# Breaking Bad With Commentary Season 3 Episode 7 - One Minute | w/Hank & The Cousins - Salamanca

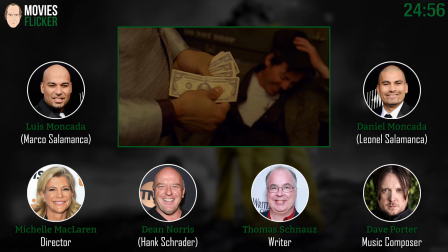(24:51)
but you know they have their rules they live by they wanted to see if it worked and it did
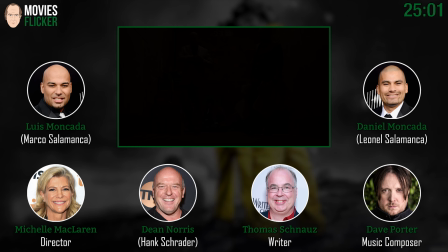(24:58)
you never know when you're going to buy from this guy again so you don't know why kill him Why kill them?
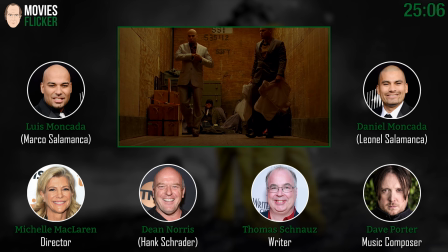(25:02)
You know, it's always the utmost concern of ours to make sure that the cousins look really cool.
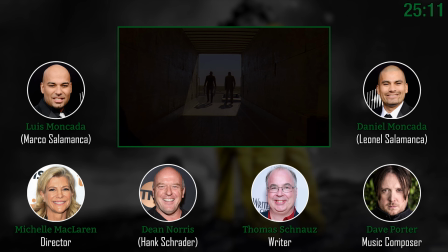(25:08)
And getting up in the back of this truck, this is a very high truck, so we put an extra handhold.
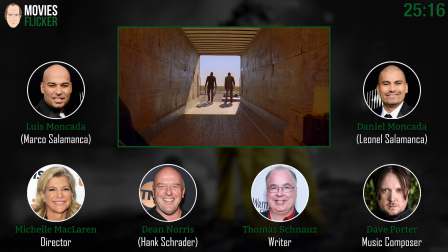(25:13)
I don't know if I ever told you guys that on either side of the truck so that it was easy for you to get in and out. Not that you couldn't do it, but you guys, I didn't ask you to do this exactly like that.
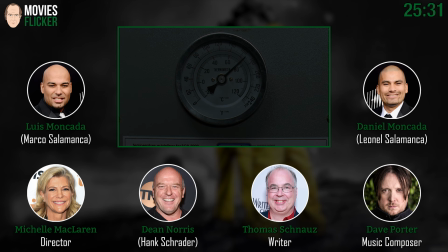(25:24)
You just did it, and it was so brilliant and such a wonderful out for the scene. and I loved it.
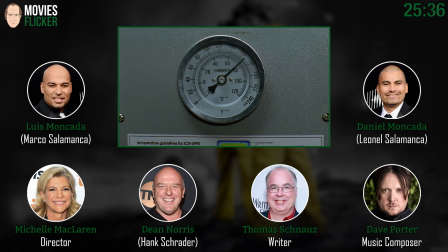(25:32)
Yeah, that was good. All right, so here's Walt's plan taking fruition.
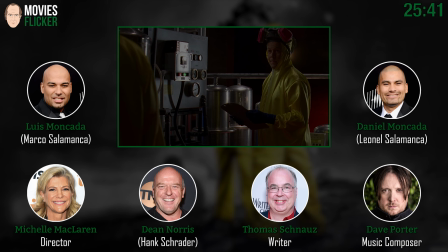(25:37)
We originally had a, I had written in a music montage, which was sort of the opposite of the 306 montage, where they're getting along, and it was just the two of them, just nothing connecting,
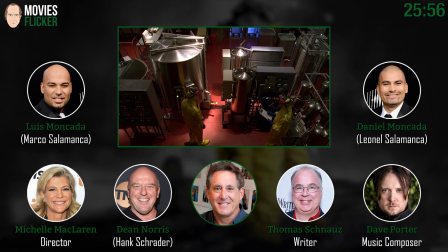(25:49)
nothing going right. But we didn't need it, and it wouldn't fit anyway.
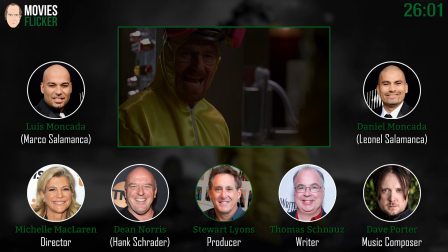(25:54)
There was no time in this episode. Would Stu Lyon say montage is a French for over budget?
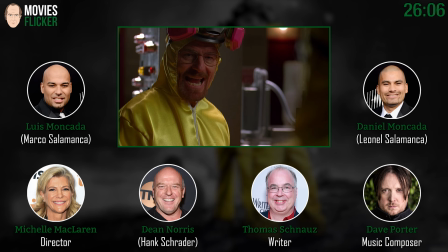(26:03)
I love that these guys are having this really serious moment, and they look like a couple of bananas with pink ears.
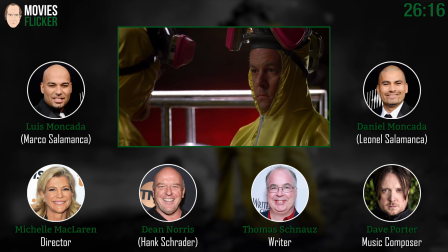(26:09)
Pink ears. All the primary colors. That's a Vince thing, right? All these kind of like strong primary colors everywhere.
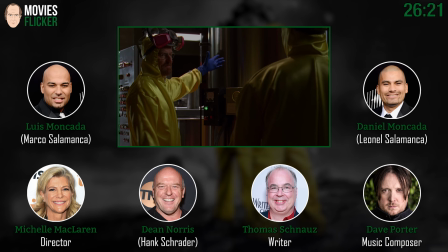(26:15)
Isn't that his thing or something? Anybody? No? I think, I mean, Vince is, you know, he is involved in every tiny minutia of the making of the show.
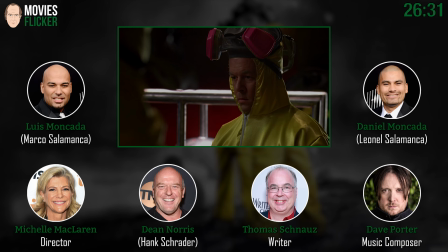(26:26)
He actually calls me the night before and tells me what kind of underwear to wear. Which is nice, yeah. But that's part of his genius, though. That's really being involved. That is being involved. Lacey, not lacey.
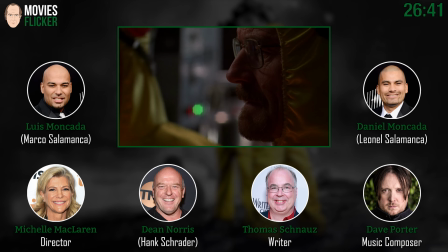(26:39)
The kind with a hole in the back. Is that what you call it? A hole in the back?
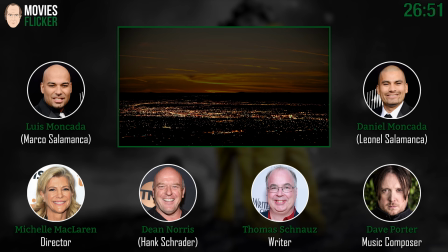(26:46)
There's our sludge. There's the sludge.
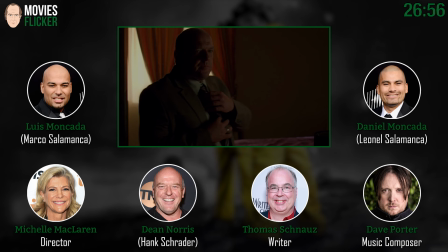(26:50)
Look at that shot. We do those every once in a while, too. That's a camera, right? Not an actual film. That's right, yeah. That was a stills camera. Dean, you were so good in this scene.
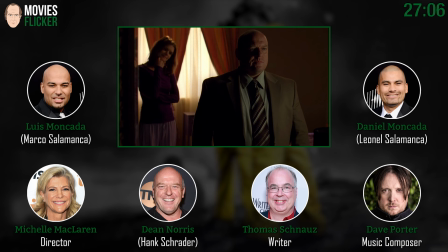(27:00)
Oh, this scene, when I read this scene, man, I really felt like I was doing the best American stage play, man. I don't know who the fuck this guy is, but... Both of you, you and Betsy.
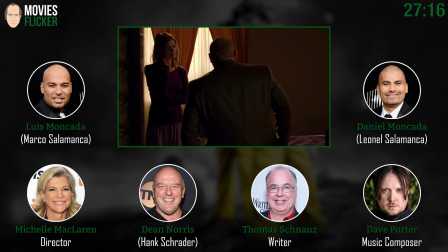(27:10)
And I'll tell you, what was really amazing, too, is that we could not afford the time or the money to go to the actual Schrader house.
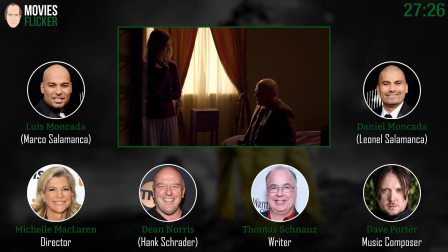(27:18)
And so we had to build the bedroom on set. But we, again, for financial reasons, we only had enough to build a two-walled... A half set, yeah. Yeah, two-and-a-half-walled set or something. And so you guys, this is not the real Schrader bedroom.
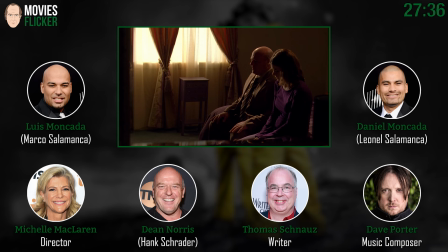(27:32)
And we didn't even have enough carpet to go more than about four feet out in front of the bed. Please send money if you're listening to this. Please. Fans gather together. Help us.
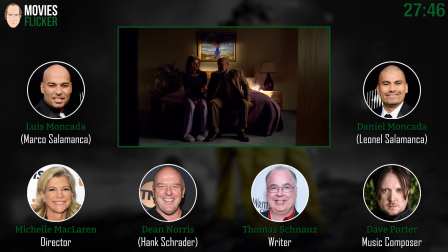(27:41)
Help us. Produce. We need three-wall sets. And that piece of wood on the side there is the side of the dresser. And the other piece on the left side is a piece of card. But you see it. There's actually a public act. there's actually a public access show going on right next to us which
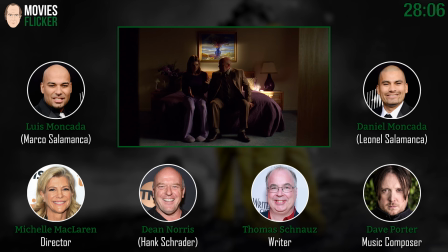(28:01)
we had to shush them up every once in a while but this is you guys are so great in the scene it was uh this is so funny michelle and i had a discussion about this
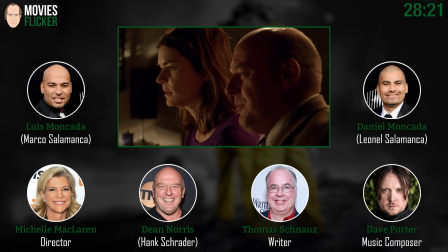(28:13)
there's a moment at the end where he where i tear up and she was adamant that we don't i didn't not even seen it last time we talked about this but uh i said every time i read this damn thing i couldn't get to that line that he's not the man he thought he would be, or thought he was, without tearing up, you know? And it wasn't like I tried to do it.
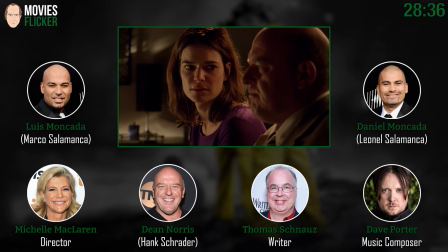(28:33)
It was just if you went through the thought process of this scene and the words that he goes through, it just happened every single time and I could not do it. Well, what I love is I think it's more heartbreaking when you see a man trying not to cry.
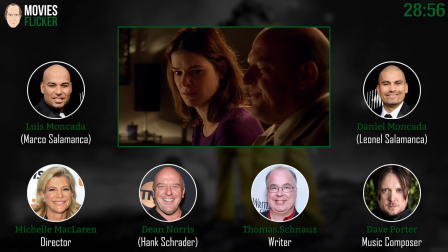(28:49)
Yeah, absolutely. And because you held it back, held it back, and at the very end when you say that and and your voice has this little tiny crack in it. It is just, it's heartbreaking. I love it. Yeah.
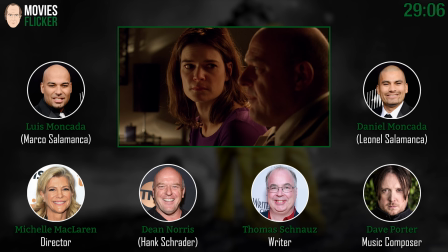(29:00)
Such an interesting editing choice in this scene too. I mean, because Dean was great in every take, but we used a lot of these takes. I love it, yeah. Extended takes where Dean is out of focus in the foreground and you're sort of washing this through Marie's eyes, which is even more heartbreaking.
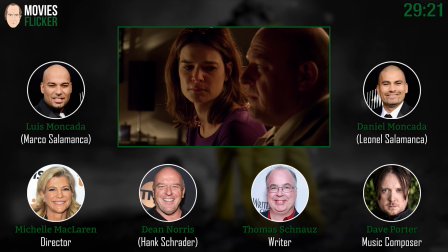(29:15)
It just adds that extra layer of you're sort of seeing her, see him admit this truly devastating conclusion about himself that I'm not the man who I thought I was,
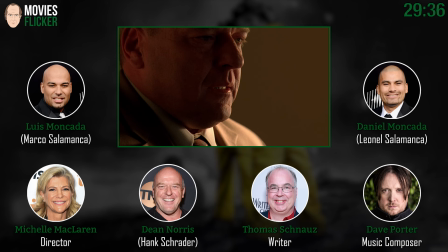(29:29)
and he's laying it all out on the table. I think you really see how in love this couple is in this scene as well, which is very touching. Yeah, I thought that was, I mean, I just think I might have said it to you before that I thought people will remember that shootout, but for me this whole episode was about marital love in its way that you really see between these two people,
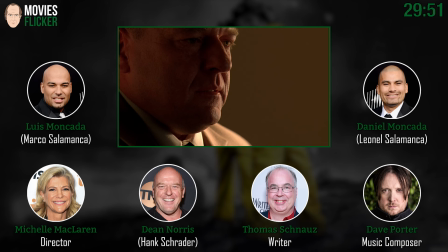(29:48)
which is different than, you know, romantic love and this love, just that they really got each other's back at the end of the day, you know what I'm saying?
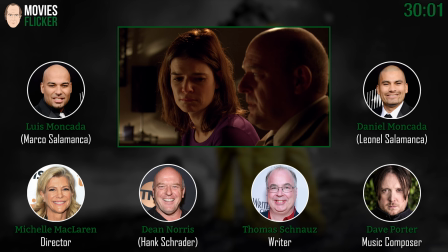(29:54)
Yeah. And she was willing to try to get him to lie a little bit, but he's the no, and that's a great look, you know? Not just Marie, everybody, I feel like in this episode, is sort of giving Hank the chance to fudge the facts a little bit.
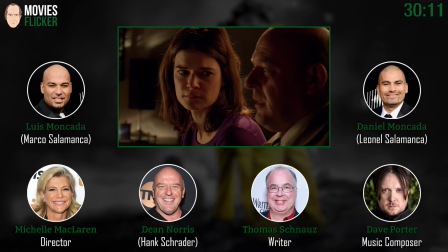(30:07)
You know, do you really want to say this? You don't have to do this, Hank. Hank, just tell the story that he attacked you, and everything will be okay. And he's like, no, I'm going to be a man. Yeah, and that's why everybody falls back in love with you after beating up Jesse is because you're a man.
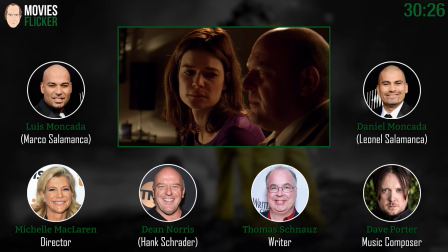(30:24)
You're a good guy. He ends up making that choice, man, which is interesting. Yeah. We chose to be very quiet in this scene, Dave. Yep.
I swear to God, Mariah.
And I'll be quiet about it.
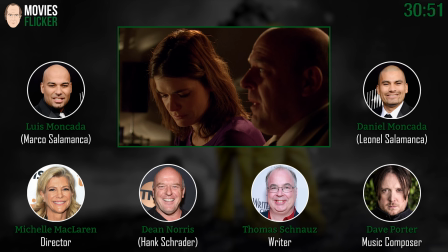(30:42)
No, the performances are so strong here. One of the best things about writing music for this show is that we almost never have to add music just to add music's sake or to help with any kind of these types of very personal emotions. They're so well played and written to begin with that it's much better and more real to stay away from them musically.
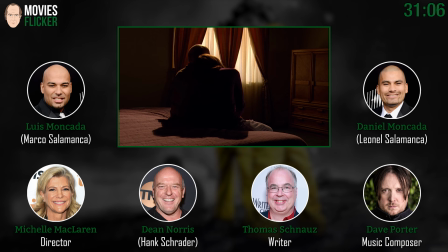(31:02)
Yeah, a lot of other shows would add the emotional score here, and it just, you know, just, and it would, you know, it works on other shows, but this is, I mean, that's what makes Breaking Bad so special.
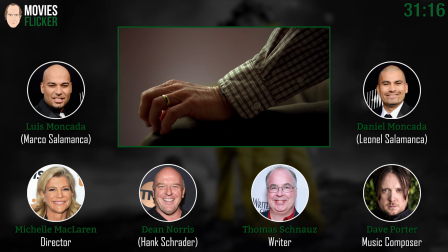(31:12)
That allows a nice little nudge there. Yeah, I remember Vince, I mean, when we were pitching the scene, I mean,
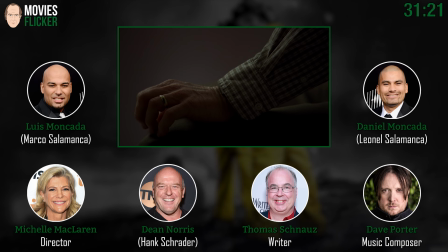(31:16)
I remember him talking about them sitting on the edge of a bed and her resting her head on the shoulders. It worked great.
It's just not working out.
I love Brian in this scene. I do, too. He's so nervous.
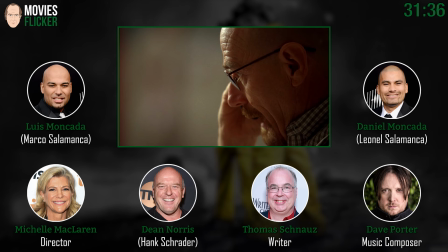(31:32)
This scene when he pitches Jesse Pinkman as our only solution, and there's this beat, you know, there's silence on the end of the phone.
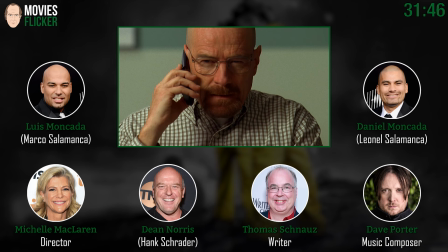(31:41)
Hello? He's so funny. is jesse pink his eye shift there and hello
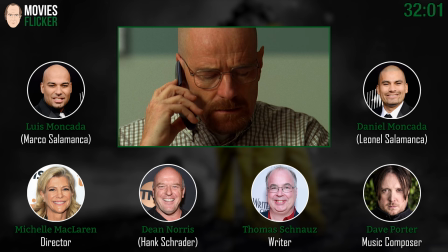(31:56)
and again yeah any moments of humor just sort of sure help this episode yeah no kidding he was funny all season ryan i thought i mean for most of the beginning of the season at least like you know yeah it was great yeah so all you guys have such great comic timing along
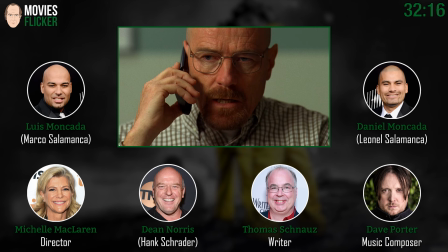(32:12)
with your your dramatic chops that it's great to be able to do the funny stuff in this in this show it's very hard not to laugh off-camera
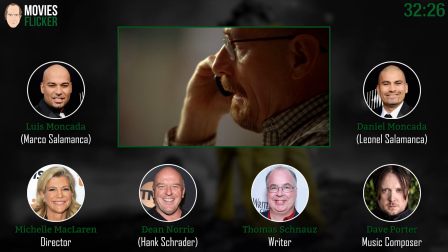(32:21)
sometimes you didn't slightly moved in there didn't you mm-hmm that's not a different cut that's just a yeah we got great camera work on
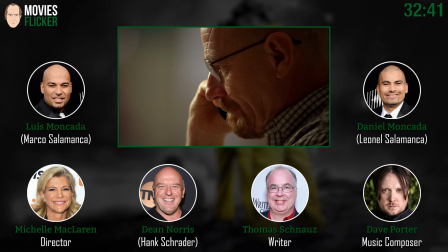(32:37)
this show Oh, yeah, these guys are amazing. I think the other side of the conversation was originally written into the script, but then we...
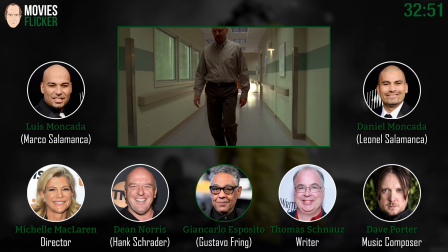(32:45)
We took it out. Took it out because I think Giancarlo was not in the country.
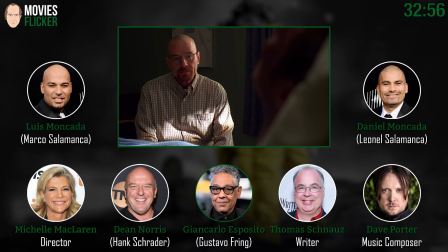(32:53)
So that made our choice very easy.
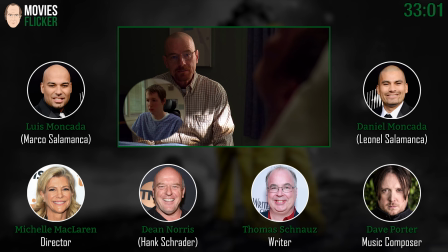(32:55)
That young man that we saw in the wheelchair in that shot, he actually auditioned originally for...
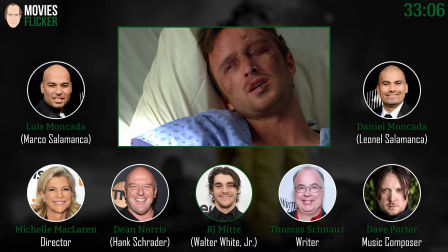(33:03)
For Walter Jr. Walter Jr. part.